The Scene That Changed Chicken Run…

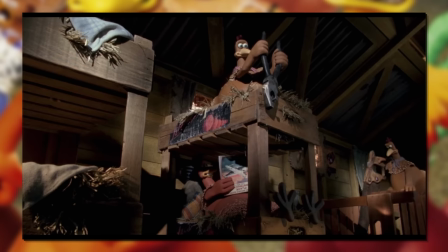Welcome to mid-October, and with that comes the Halloween spirit.
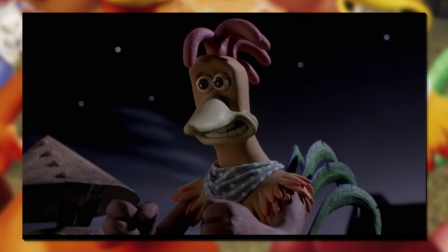I've got 4 spooky themed videos prepped for this half month, but today we're beginning with a REAL horror movie.
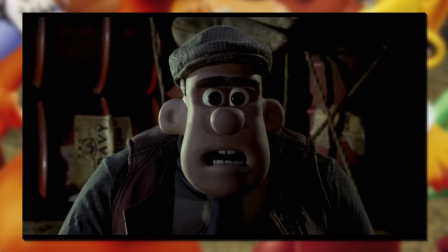And that is with Aardman's Chicken Run. Endlessly British and undeniably horrifying.
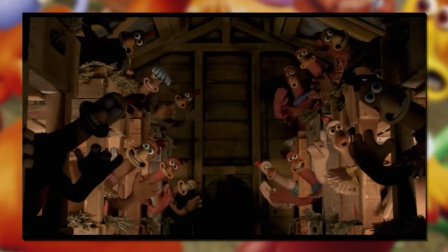This movie legitimately traumatised me as a kid. A chicken is legit decapitated in this film.
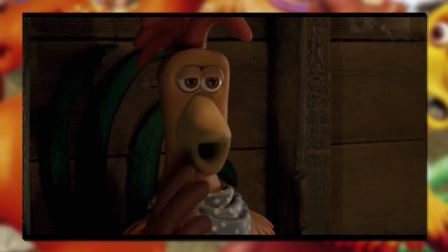I never watched it all the way through in my childhood, I avoided it, cause it was just too damn scary.
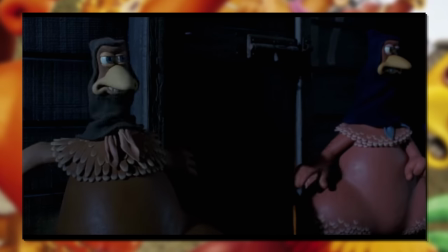I don't know how well-known Aardman movies are to the general population. So allow me to open up some of the rabbit hole that is British Animation and Chicken Rum.
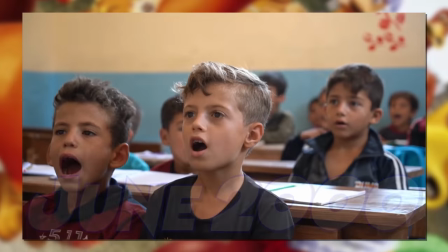Releasing in June 2000, I was only a wee babber at 3 years old when this came out.
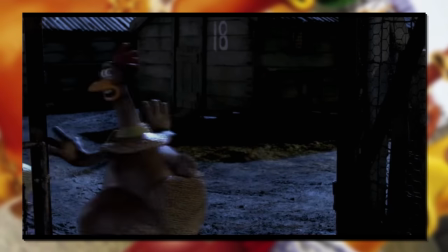Ripe for baby's first concentration camp. Cause look at this! Is this not essentially exactly that?
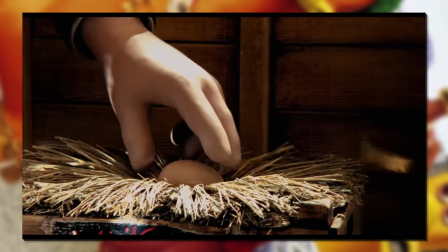Now when coming to think of the scene that changed Chicken Run, I first thought to myself, boy I gotta watch this movie.
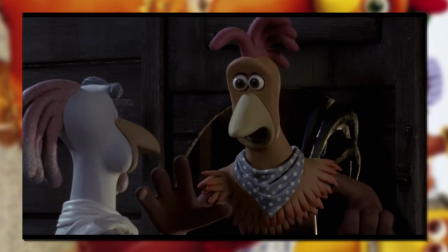And then after that point, realising I had no clue on like 60% of the scenes, I saw a few good options.
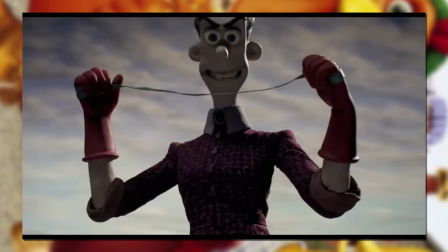There's the moment the chickens loosen up and dance the night away. The tense scene where you think a chicken's about to be plucked before the farmers change their whole business premise.
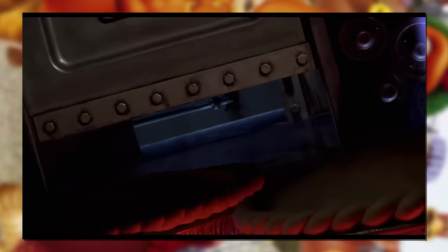The action sequence that takes place within the new pie making machine. Or the entire sequence of the flying cabin escape plan.
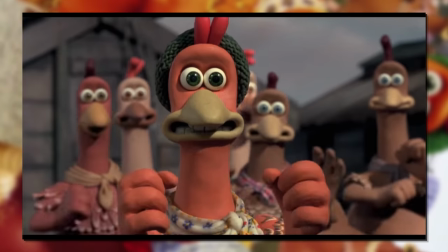But no, these These scenes are good. Some of them even elevating the film's status. But you know what scene really changed Chicken Run?
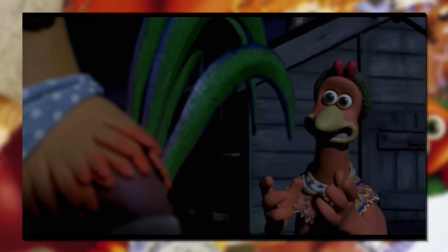That really had an impact in a way no other scene in this movie did? It's the one that has the decapitation in it dammit!
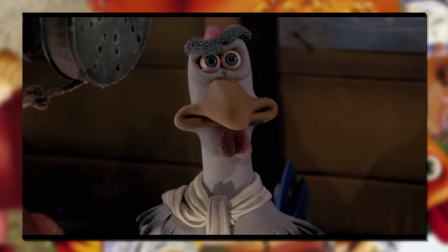So this spooky season, we're going back to the core of my childhood nightmares, with the scene that somehow didn't turn me vegan.
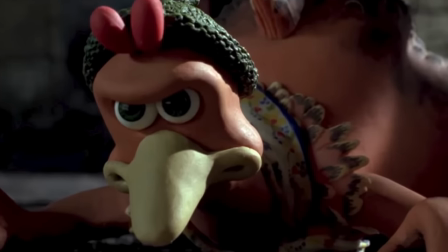We begin 7 minutes into the movie. Jesus Christ this scene starts 7 minutes in.
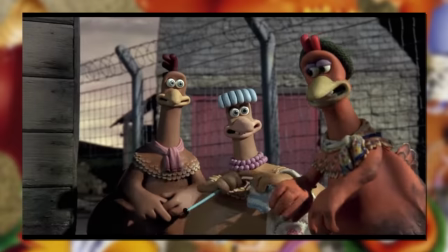We British are hardcore about our dark themes.
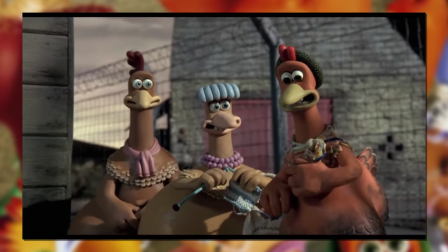Our protagonist Ginger has just been kicked into the grounds this morning, as has essentially become a routine since she keeps attempting to escape.
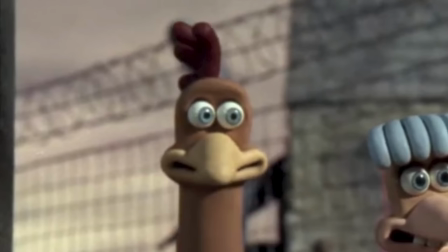Jesus this movie introduced me to solitary confinement at 3. Anyway what really kicks off the scene is...
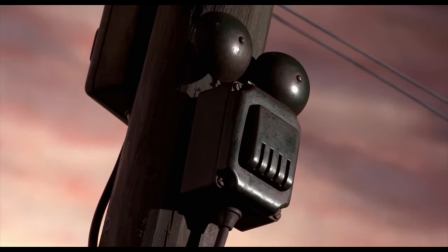The bell to all line up.
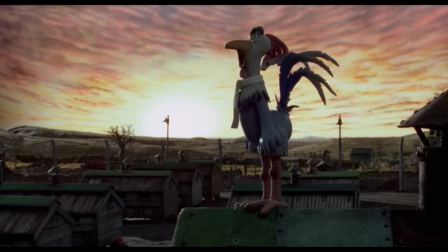Or as the posh military rooster character Fowler would say. My goodness this movie is so British.
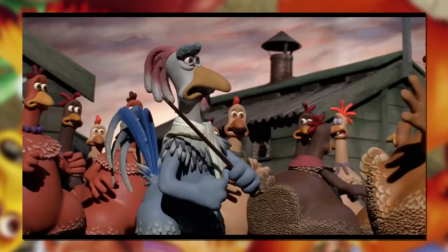And so everyone scurries into place.
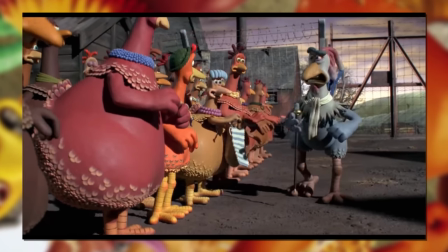Camera low down to their feet in the classic way to highlight their feet scattering in every which way, before changing to aim up a little so you see more of the expressions.
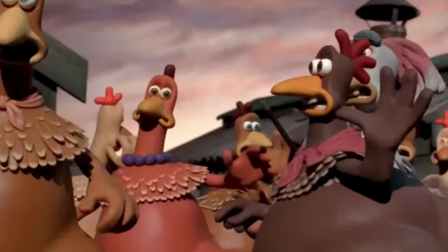Everyone frantic, and that one guy staring at the camera. As we see Fowler commanding evermore.
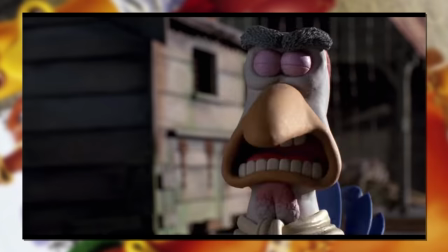As we meet another main character, Bunty.
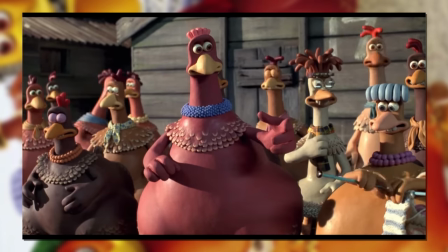Big, loud and brutish. Happy to bump others for their own ways. This scene also acts as a way to meet some of our characters for the first time.
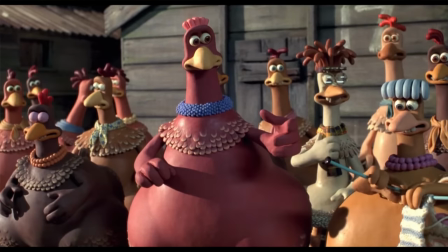Hence the extra emphasis on it all. Anyway, she's opening up a space for our ginger as they find their place.
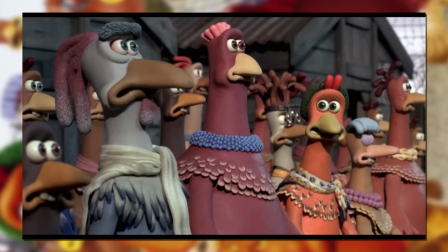They're so British. Interestingly, they're intentionally hamming it all up.
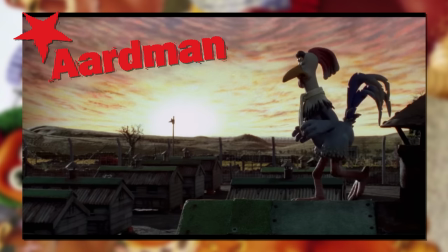Aardman at this stage wanted to make it known that they were a British animation studio so they've gone out of their way to bring in British idioms like give over,
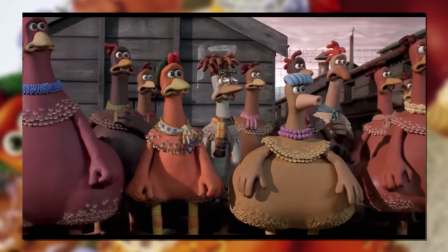as well as ring out some accents that are less prevalent on screens in the day. Northern accents.
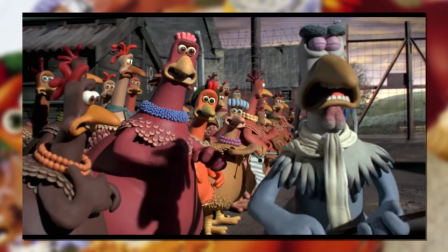What a shocker. Plus a Scottish one we'll see here in a bit.
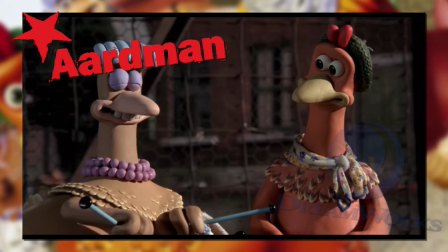This movie was the first as part of a deal between Aardman and Dreamworks, hence why they wanted to push for the British representation.
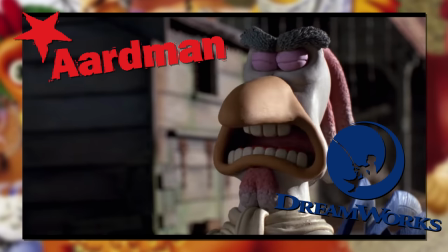For the new American audience this could reach.
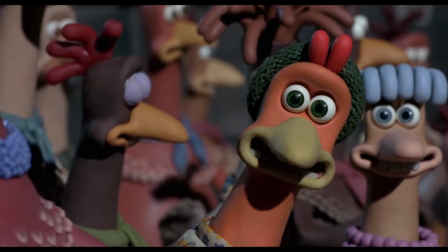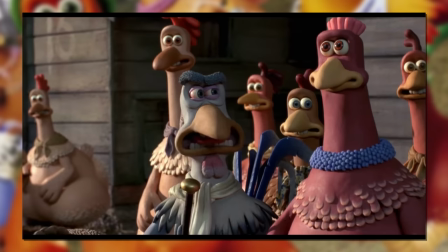And now that horror seeps in under the surface. Mr. Authority this whole time is in fact just another one of the coup, and falls in line like everyone else.
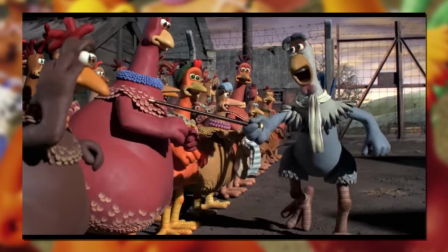A lighthearted little gag with a real sense of terror on his face at the end. As our farming lady makes her evil appearance.
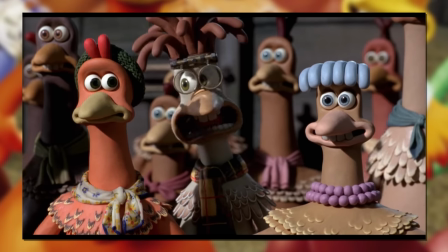We only see her feet at first, happy to get a little dirty. And it kinda kind of freaks me out how synchronous all the chickens are and how rigid they are when giving attention.
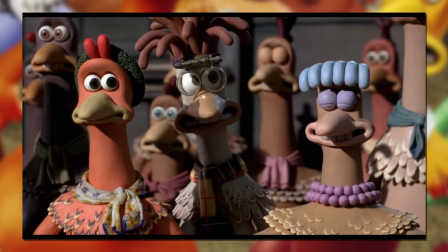Anyway, it's far from over from here.
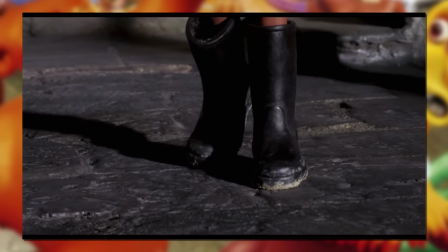She steps in, still feet first as we slowly reveal more and more of her stature.
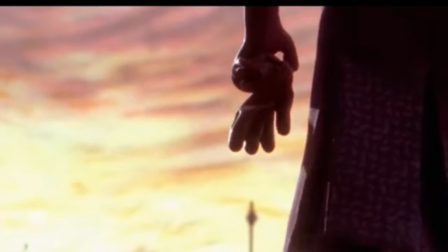Gloomy colours facing away from the camera and a suspicious shape in her hand. But also, the camera does a wonderful little focus pull to focus out onto the chickens.
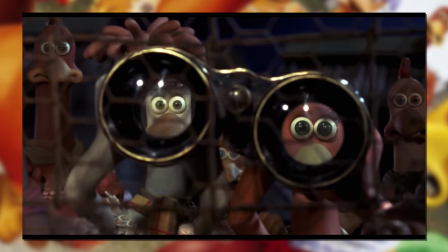There's actually a handful of really inventive and brain-bending shots in this movie that is a genuine marvel to see.
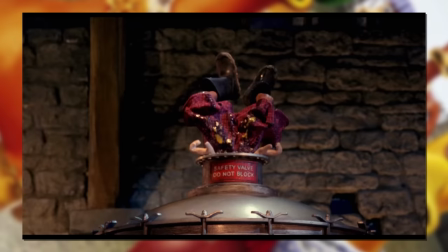Stop motion animation is just mind-boggling when done well. And it certainly hits hard on the horror film. Chicken Run is a horror film, okay?
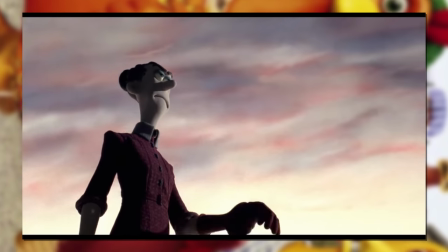And there's the Scotsman, asking for the next escape plan. Coming in for a little bit of lightheartedness in between the severity of it all.
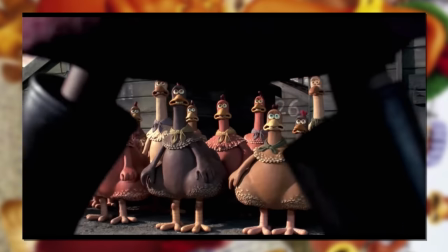I don't feel like it's enough for me, but hey look at how clueless the one on the right looks!
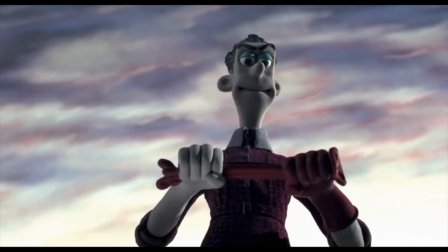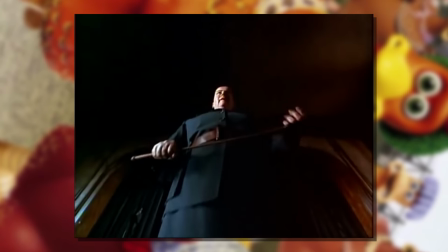And there she stands. Looking like a pencil-neck version of Miss Trunchbull from Matilda. character.
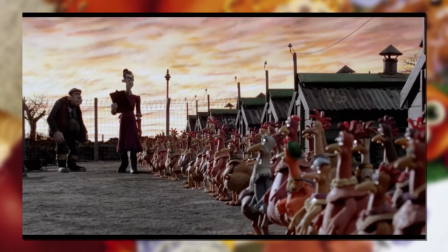Absolutely horrifying in character design, and of course shown at the most dominating angle.
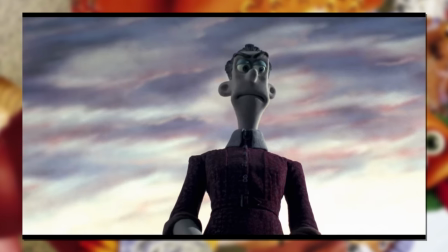Practically from the chicken's perspective. The only thing putting a smile on her face is the stretching of her glove.
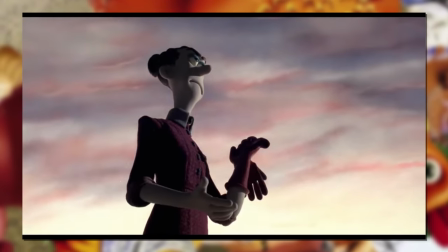Very heavy-handedly symbolic of a chicken's.. Hair? Ruffle thing?
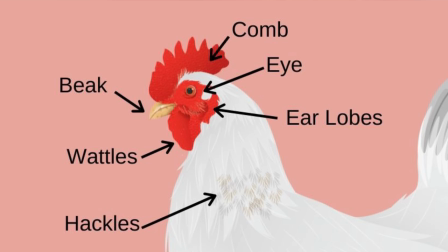Oh! Comb! It's called a comb. Glove looks like a chicken's comb.
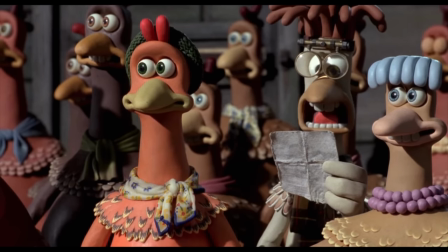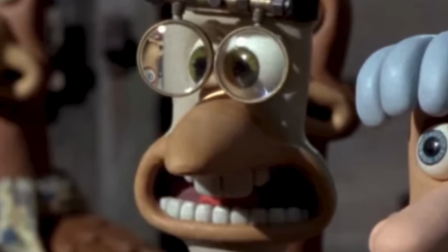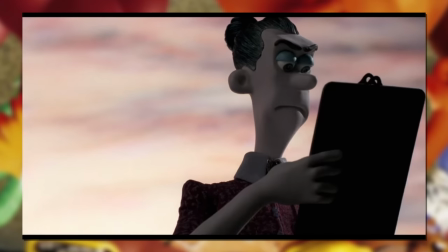And now we come right back to the stakes. We see a hint of what the farmer is looking out for, and now she's back on path to come to someone we know.
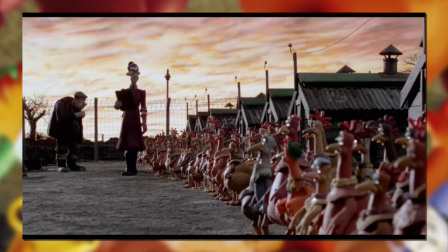She may be far away from the camera, but she's gonna start stepping closer agonisingly slowly.
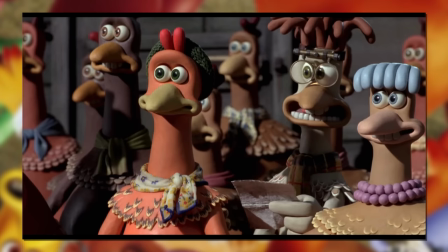And we see the chickens look on in horror from between Mrs Tweedy's big black boots.
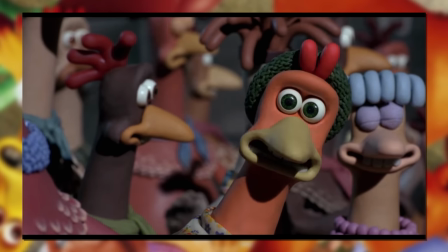Essentially chopping them like scissors with every step. As we learn that it's eggs they lay, and eggs they're farming.
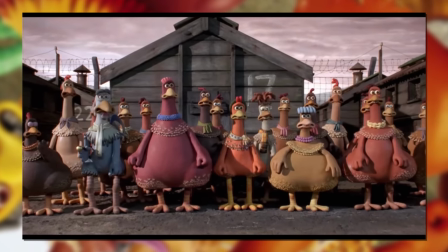The farmer poking through the egg production record only to stop at... The
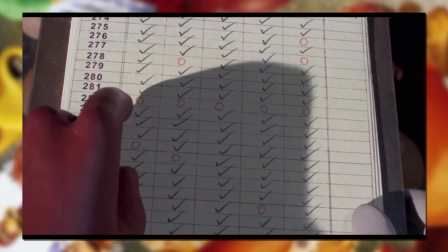music as well coming in here as it builds up, only to drop back to these guitar picks as Mrs Tweedy reads Edwina's Poor Report.
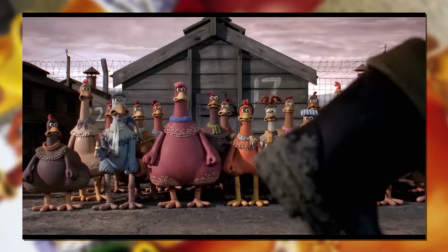Showcasing her being looked down upon as she loses all power in the moment, and is soon to be murdered and eaten.
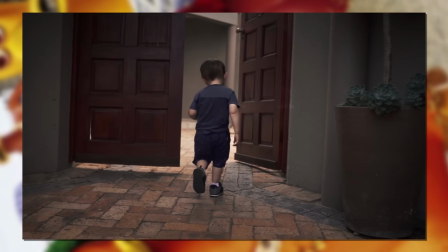I'm just glad it's not me. Of course 3-year-old me is still freaking out on the inside cause I have to watch this thing.
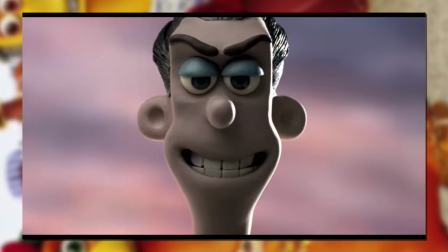And Mrs Tweety is loving it. Look at her jolly smile. And since you're halfway, consider subscribing!
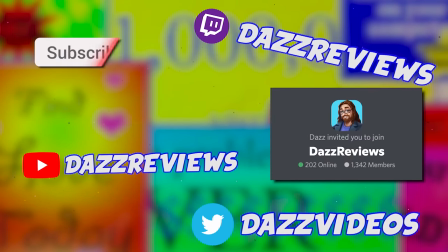Or check out our new approach to Twitter! Only there will you see banger tweets like this one I've yet to send out.
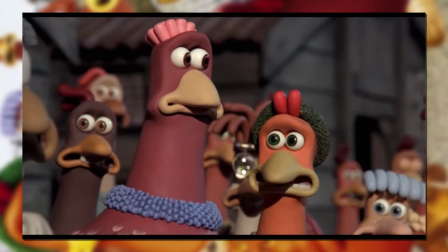And so as the other chickens murmur about how they could've helped, she's swiped away.
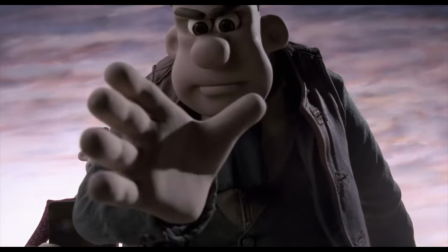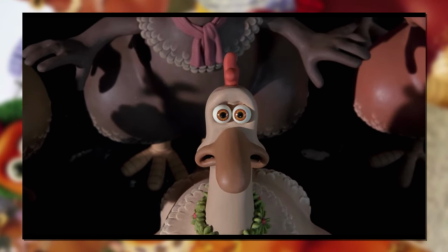The last shot you see of her face is one of her looking up in fear as the camera looms ever closer to her.
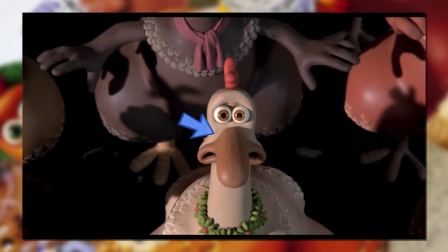Her head shaking in terror. I also thought I caught a tear under her eye, but I think there's actually two frames where there's like a sparkle along the edge of her skin and beak.
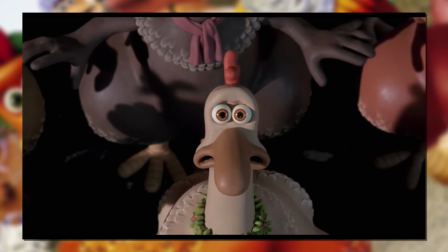Wonder if that's an animation error, or a very hidden tear.
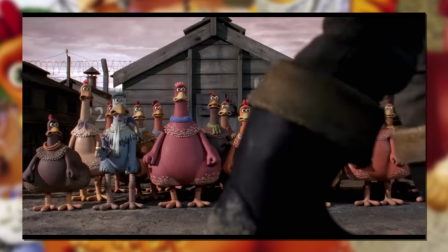Either way, after this point, half the time Edwina is shown as nothing more than a dangling pair of legs.
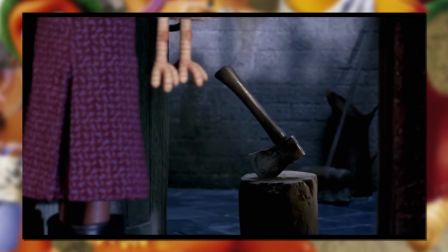Lifelessly swinging around before reaching their lifeless fate. And in the same shot that the farmers walk past, we come closer to the chickens for one final comment.
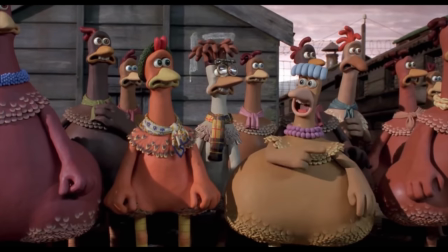Oh, is Edwina off on holiday?
Haha! Haha!
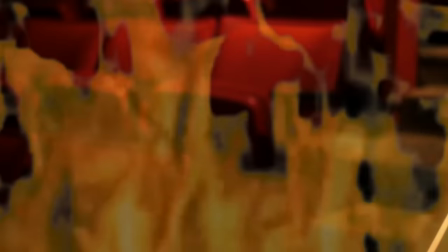Why haven't the chickens in the cinema stopped screaming yet? They just told a joke!
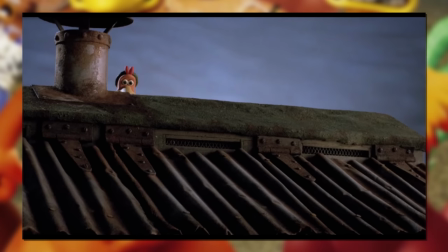But it doesn't end there, as this kids movie wants to show the whole shebang.
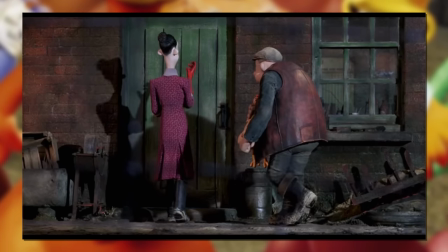Here's the farmers carrying Edwina to the death house, and Mrs. Tweedy putting on those gloves in their classic ominous way.
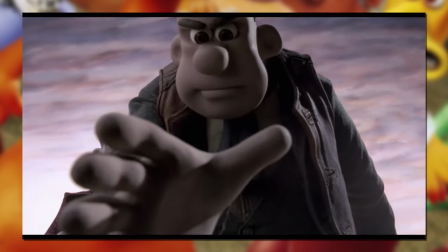Intending to do harm. Plus, she'd never touch a chicken with her bare hands like her husband does.
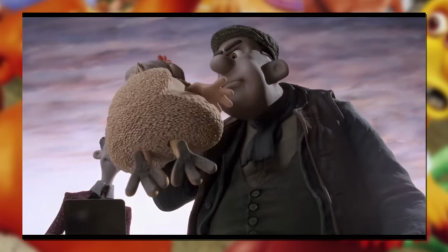Gross. And for us to see the next event, we need an explanation. And that comes in the form of Ginger going out of her way to witness it.
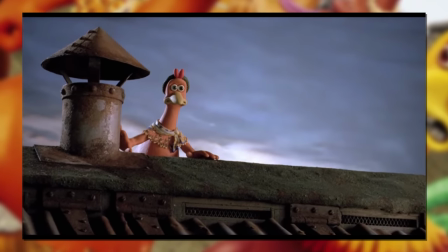They trade hands, and then we get to witness...
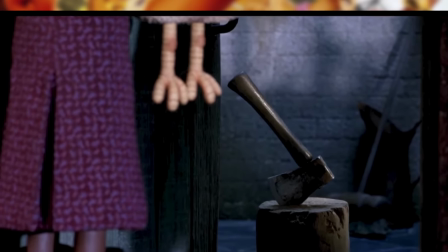A hanging pair of legs really brings the whole shot composition together there.
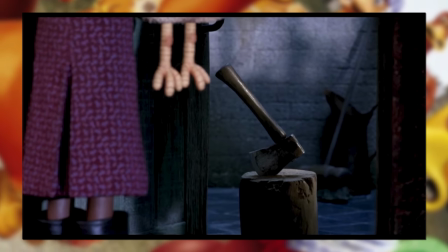This wasn't even the shot engraved into my mind, but bloody well could've been. This is horrifying.
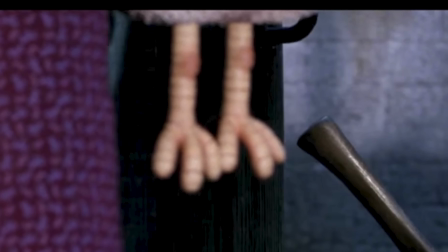Those legs are horrifying.